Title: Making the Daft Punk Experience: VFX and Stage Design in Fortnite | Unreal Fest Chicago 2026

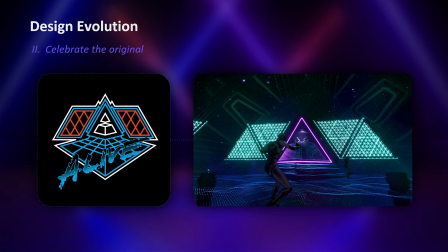[9:51]
So we took some cues from the original album art for, this is the live album, Alive 2007,
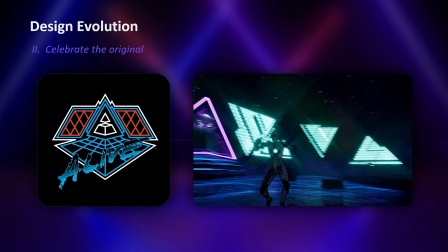[9:58]
making the shape language a lot closer to the original concert,
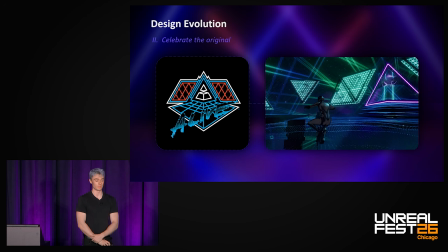[10:04]
making everyone bounce around, which you do in the ultimate version that we shipped, but like you would at a real music festival, you're jumping up and down.
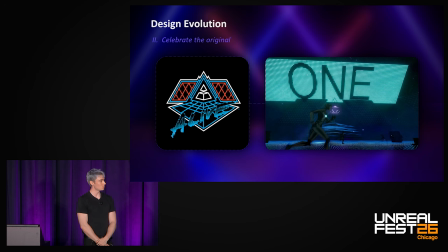[10:10]
It's supposed to feel like a party. And the stage would move a little bit, but it wasn't enough.
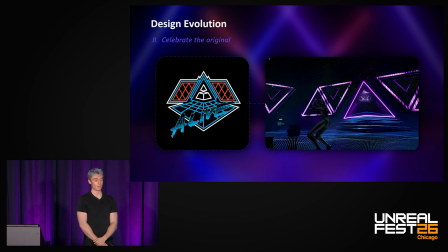[10:15]
It still didn't feel like it was good enough to ship. So then I was like, okay, what now?
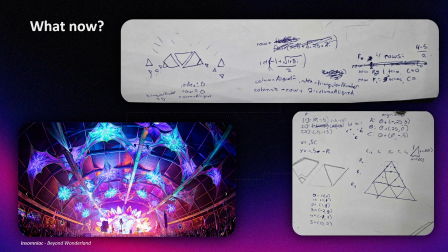[10:21]
And then I went to the place where I always go when I need inspiration, which is a rave. In this case, it was Beyond Wonderland in Southern California, and I saw this beautiful stage called Caterpillar's Garden, which has a flower at the center and then a bunch of tapestries sort of unfolding over the audience.
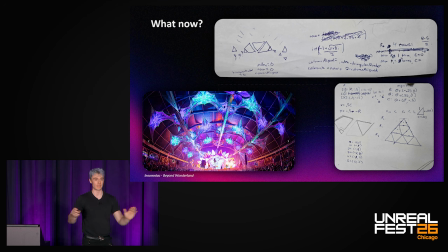[10:41]
And I was like, okay, I could do that with the lattice in the back and then have it sort of releasing copies of itself that are flying over the heads of the audience. And I thought that might work. So then on the car ride home, I scribbled down all this crazy math like a mad scientist. And then the next day I went in Unreal and I tried to implement it.
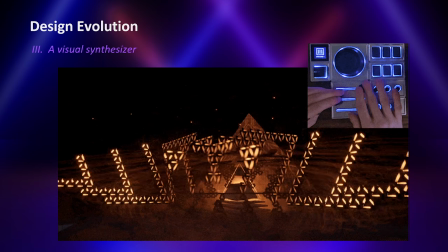[11:03]
And then we ended up with the final evolution, which shipped, which is what I'm describing as a visual synthesizer.
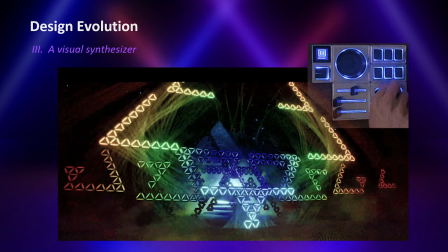[11:10]
So this was a set of positional and rotational and color and pattern controls
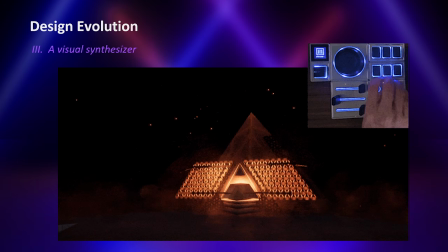[11:17]
that were bound to a bunch of controls I had in Unreal and my lighting designer had access to.
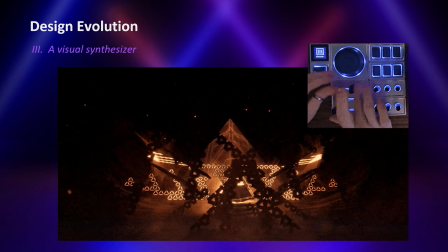[11:21]
And then we could mix and match them to create a very, very wide latent space of potential stage transformations.
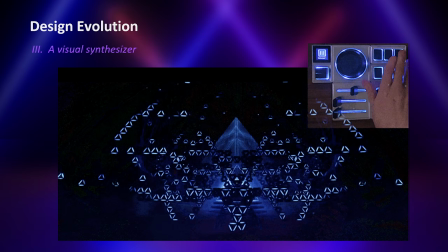[11:31]
And then we use this to sequence the entire show to get what I was mentioning earlier,
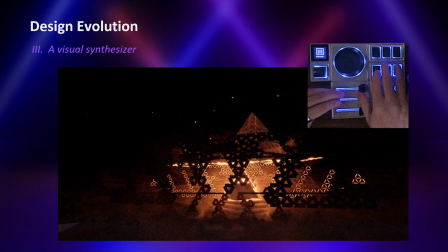[11:36]
which is that we want a constant evolution and a build-up over the course of the set list.
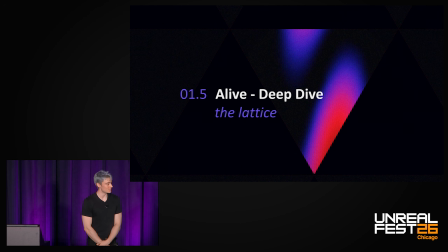[11:42]
Now I'm going to go into a bit of a deep dive of how we built that lattice.
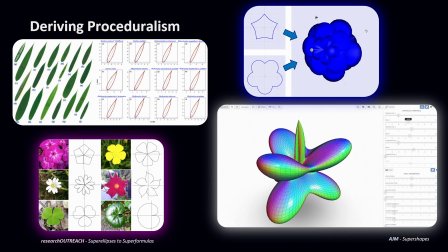[11:49]
So as abstract and procedural artists, a lot of what we do is look to patterns in nature, like flowers, or in architecture, and we try to derive the math and then try to implement it in Unreal.
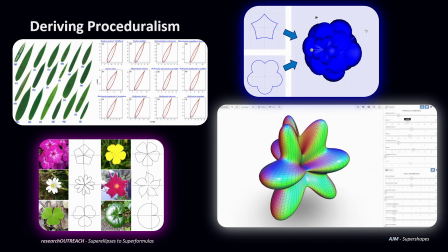[12:04]
Or we'll study math papers and try and understand just how these things could be constructed in a shader or in a Niagara system, and so on and so forth.
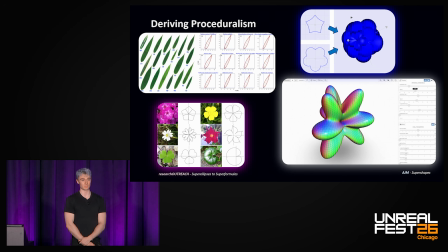[12:13]
This is what we're going to be doing today with a fairly simple example, which is the triangular lattice. People much smarter than me do crazy stuff like implementing fractals in Unreal. If you've had the Machina Infinitum plugin, it's very cool. It's the same thing. But what I hope that you walk away with is not step-by-step how to build a lattice, but rather, if I see something cool in nature that I like a jellyfish, how could I possibly go about implementing a procedural system in Unreal that simulates that?
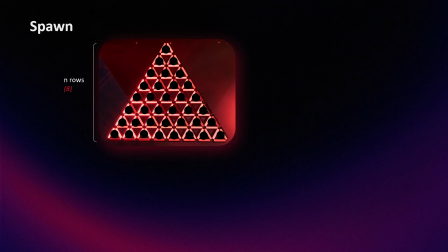[12:41]
What are the steps I have to go through? So, all right, it's a bit of a puzzle. We're implementing this in Niagara. We're using a mesh renderer. Let's say that every single one of our particles is one of these tubes, so one edge of a triangle. The first thing we need to figure out is how many total particles do we need to spawn?
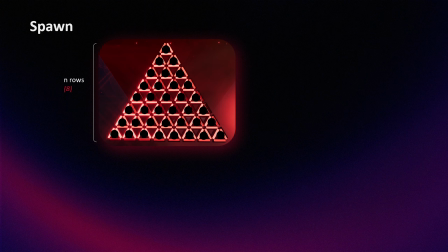[13:00]
How many edges are in this lattice? So then I would think, okay, let's research some math papers.
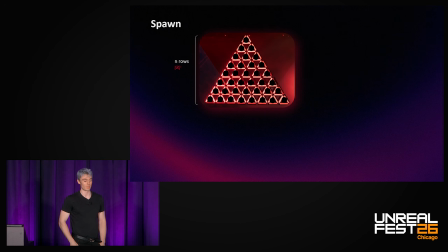[13:06]
Let's remind ourselves about triangular numbers. And we could learn that the formula for the number of elements in a triangular number with n rows,
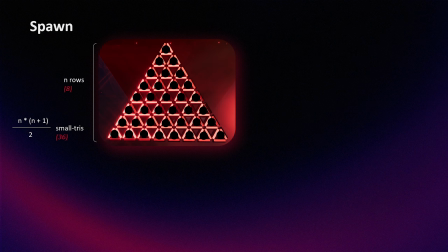[13:16]
or my nth triangular number, is going to be n times n plus 1 over 2. So this is, for example, if I have a bunch of bowling pins in a triangle,
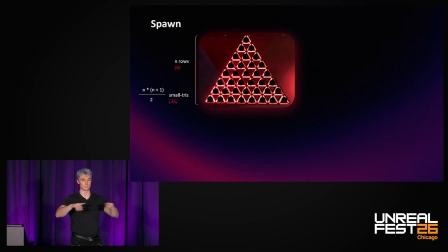[13:24]
first it's 1, then 3, then 6, then 10, then 15, so on and so forth. So that's going to be my formula for the number of triangles in the total lattice.
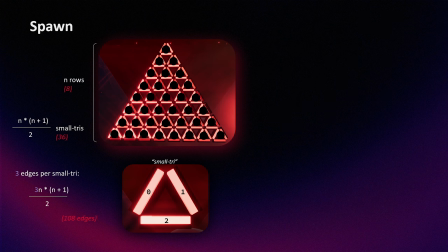[13:34]
But then because, remember, each particle is one edge, not a whole triangle, I multiply by 3.
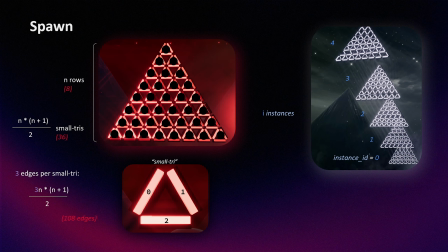[13:40]
Then in my implementation, I'm actually copying the whole lattice several times just because I want a lot more edges to play with. I want these very large fractal arrangements of the whole shape.
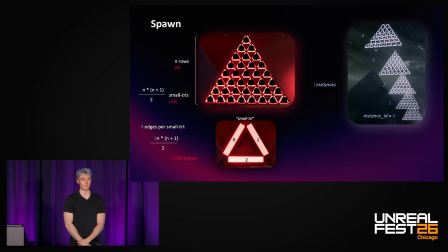[13:52]
So then we're defining a term called instances, and then I'm going to multiply that by my number of copies.